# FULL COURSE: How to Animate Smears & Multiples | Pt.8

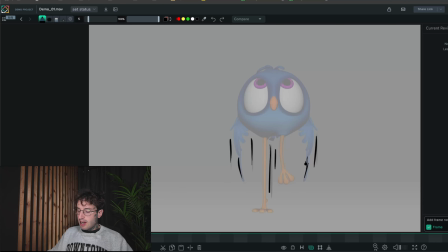Okay, so unfortunately, what happened was I was recording the tutorial and I wasn't actually recording my screen. So there's just an hour of me talking, and we made a fair bit of progress. As you can see here, we've added loads of multiples to the shot, and it's actually playing pretty cool now.
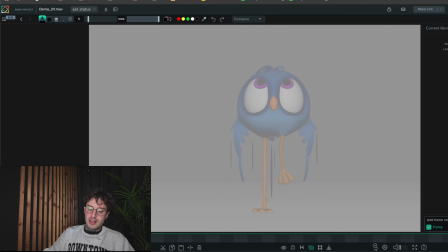And so it's pretty much the juice of the shot that I didn't record. But everything that I did is everything that we've discussed and done in the previous parts. There was nothing new that I did. It was just more of the same thing. So I'm just going to go over now quickly everything that I did that we missed.
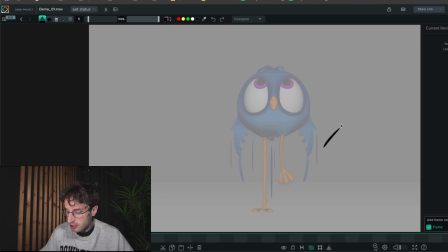So these are speed lines, these black lines here. So I added some speed lines. And then some feather overlap as well. So you can see here I've copied, duplicated the feathers and delayed them here.
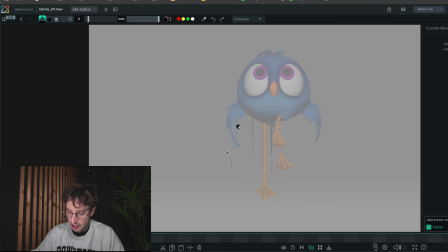And there's another feather here as well, and another one here, one more here. So I've added some delay and the speed lines are the same. Now what I've also done here is I've curved the foot. So in the last video this foot wasn't curved. So the reason I did that is because we're doing an arc.
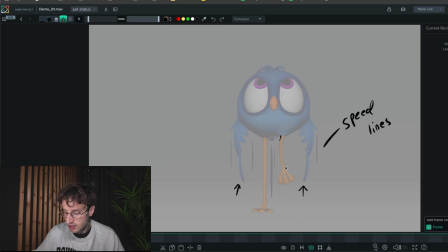We're doing an arc around like this, right? So I wanted to lead in that arc by curving the foot. So you can see now there, we got this path of action. So it springs around and then comes down here like this.
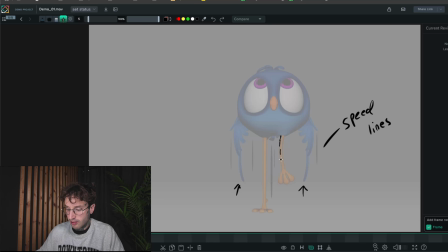So that is done with the bendy controls, which you can access via the main control. I've also added a multiple here, right?
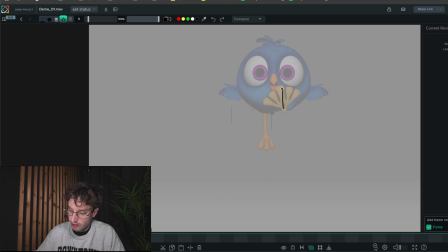Dragging another one here, and then I've put one here as well to have a spread like that. So it's to give off the fast motion moving this way, right? And you can see I've done the same thing on this foot, spread like that.
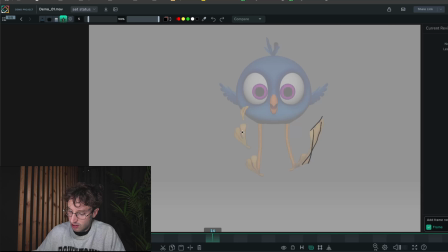And then as it comes down, I've put a long one here. This one I've put into 3 just so it's not all the same. And you can see I've got the nice bend here on both the legs, like that.
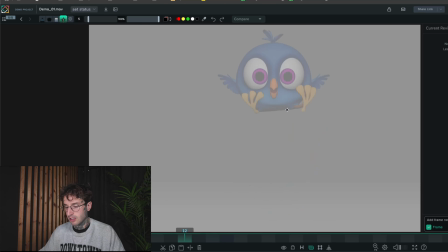And then here, we've gone pretty crazy. I'm not sure how much of this was in the other version, but what we've done is we've done it to the hair as well. So if you look at the hair here, you can see that we've dragged it behind a bit,
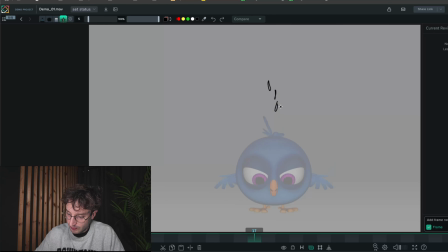let some fall off like this, like that. And that gives it a nice feel. And we have, I'm not sure if we did the eyes in the last video, so we've got the eyes, which is spread as well. These guys here.
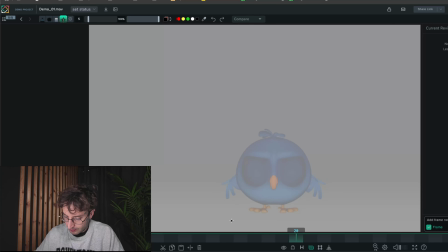We've done the feathers again here as well. So again, just duplicated the geometry and moved it here.
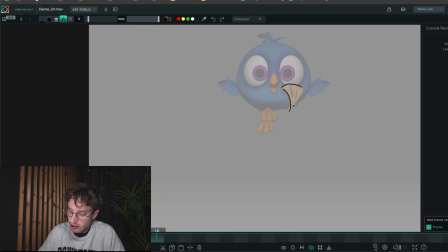We've made sure as well that we've put, see how the foot is bending like this, because it's moving that way, this way. So it's dragging, right, like that. So we've got a nice angle on the foot like this, which is something that wasn't there before.
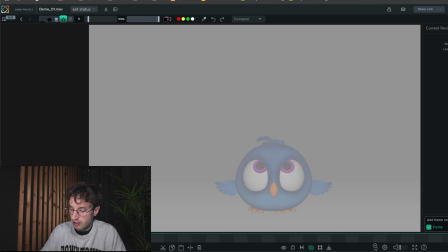Yeah, we also animated her mouth, you know, so she's just like a happy person. We're going to make it a bit nicer as well. It doesn't look like a smile yet, it's just an open mouth. But we're going to do that in the next part. And we've also animated a blink and a bit of a squash on her face when she lands.
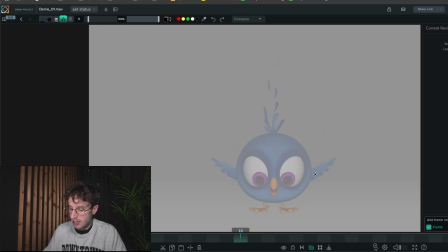So what we have left to do is animate the wings. So you can see the wings are like this. At the moment I want to get it more like that. Like this, and maybe another multiple there.